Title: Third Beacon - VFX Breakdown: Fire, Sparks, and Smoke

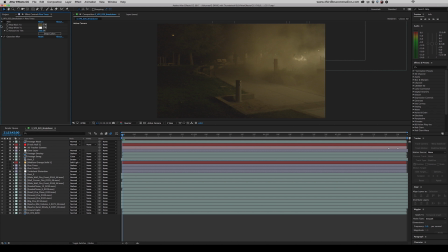We use the eyedropper to pick up some of the dark smog color here, and that just blends them in a little bit too. Even in the far background, nothing really hits pure black. The blacks are tinted by this smog, and although the other layers do a good job of making up for that, we needed to help it along a little bit with this tint effect.
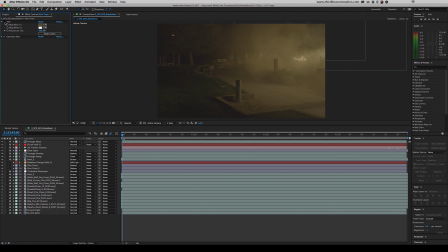So I'm going to turn it off again. Doesn't work. Turn it on. Beautiful. Again, we've got some simple turbulent displacement here. Layer 12, we've got some more dust. Again, 3D space. This one is screened, pushed in the back by the fire. And now here's something that may have caught your eye. These are called wall fires.
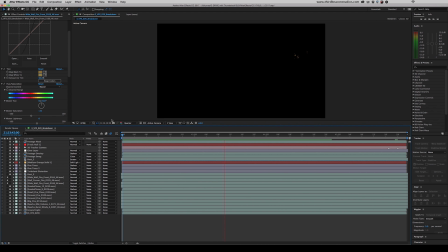These aren't your typical ground fires that you would normally associate with something like this. And these fires were put in place to make it look as if the fire was climbing up the trunks of trees. As you can see, they're a lot taller, they're thinner, and they have more vertical movement. We went ahead and tinted these as well.
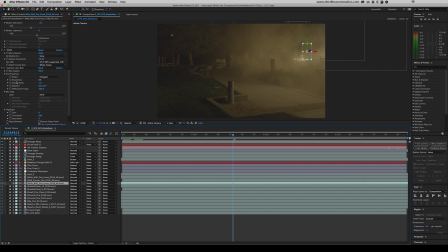We desaturated them a bit more. We added some real smart motion blur, camera lens blur just to give that extra depth of field feeling. And of course, we topped that off with noise, because without noise, it's not going to match the camera sensor. And this time we have two smoke plumes, but these are actually set to darken.
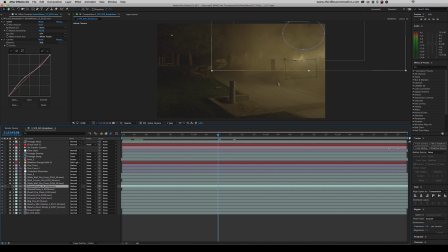And that's because the scene already has so much white smog in it. However, the practical smoke that they had on set didn't move upwards as if it was hot. And so we had to add in some more smoke. And that's where these came in. These were also set in 3D space and pushed back by the fire, but pulled forward just a little bit in Z space so that they pass in front of it.
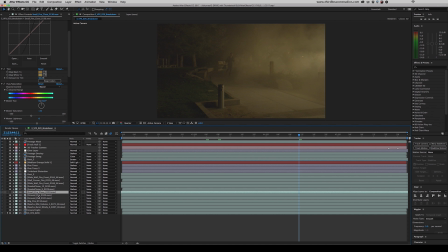Then we have your typical ground fires. We have small fire close, ground fire, and another ground fire, as well as a big fire. Again, we more or less gave them the same treatment as the other comp. Here we have more of their spark assets. We have a mid-volume one and a bursty, windy one, and the bursty, windy one really gives this scene some life.
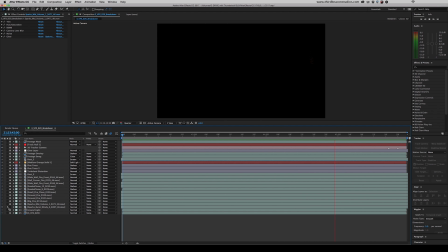This one is definitely one of the most chaotic fires that they have, and to really catch your eye, we wanted to have the fire be as chaotic as possible in this part.
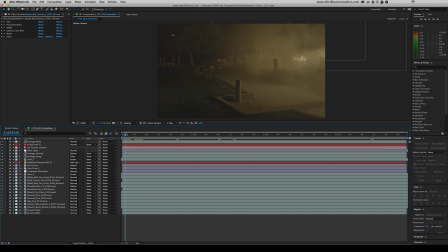This is a shot or two after the previous shot, so we can assume that the fire has grown, spread to other trees, wind is picking it up, it is becoming wider and taller, and a little more chaotic. And that's why this spark burst is so important. Without it, it looks great, but with it, it's more believable, and it's a hell of a lot scarier.
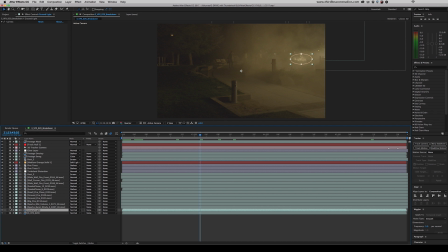We did end up adding a little bit of blur to these sparks, but we didn't slow them down, so they're extremely fast and very streaky. This is perfect for drawing the viewer's eye back there. This ground light is the exact same trick we used in the previous composition.
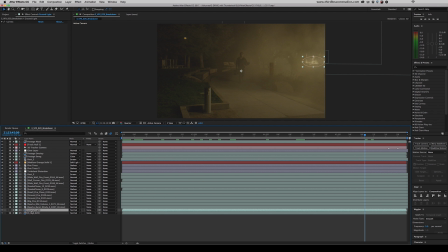It's a duplicate of the footage, it's tracked in, a little mask here. This ground light layer also has a wiggle expression to toggle the opacity back and forth. Looking back at these shots, we think that VFX Shot 19 could have been a little different. We would have made some other creative choices on set that day. That aside, it turned out great. VFX 20 we think turned out great.
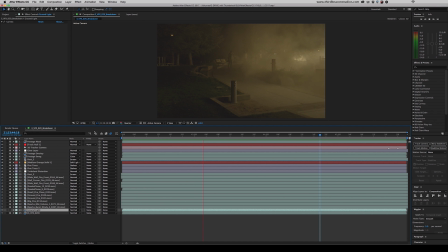I'm super proud of the work we put into that, and overall the client was extremely satisfied with all of them. Big thanks to ActionVFX for sending over their amazing sparks. Do yourself a favor and check out their website.
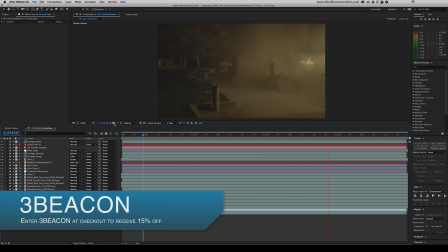They've been releasing a ton of various packs, as well as some for free, that can dramatically strengthen your post-production work.
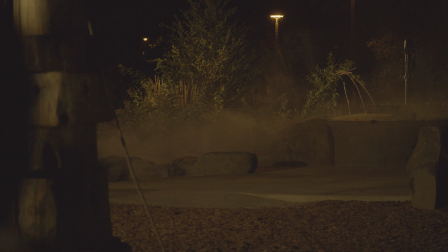Like and share this video with your fellow filmmakers. Comment and reach out. Let us know your thoughts. Did this help you?
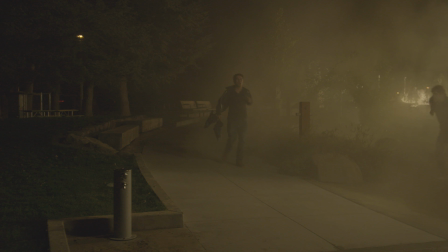What are some tricks you use that maybe we haven't? What would you like to see from us? Subscribe to our channel for more tutorials and breakdowns.
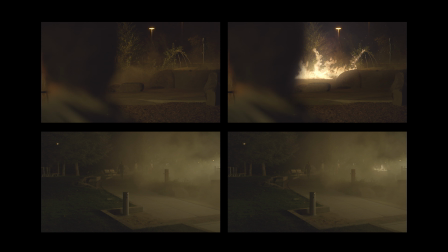I'm Kyle Delso at Third Beacon, and I hope you found this information valuable.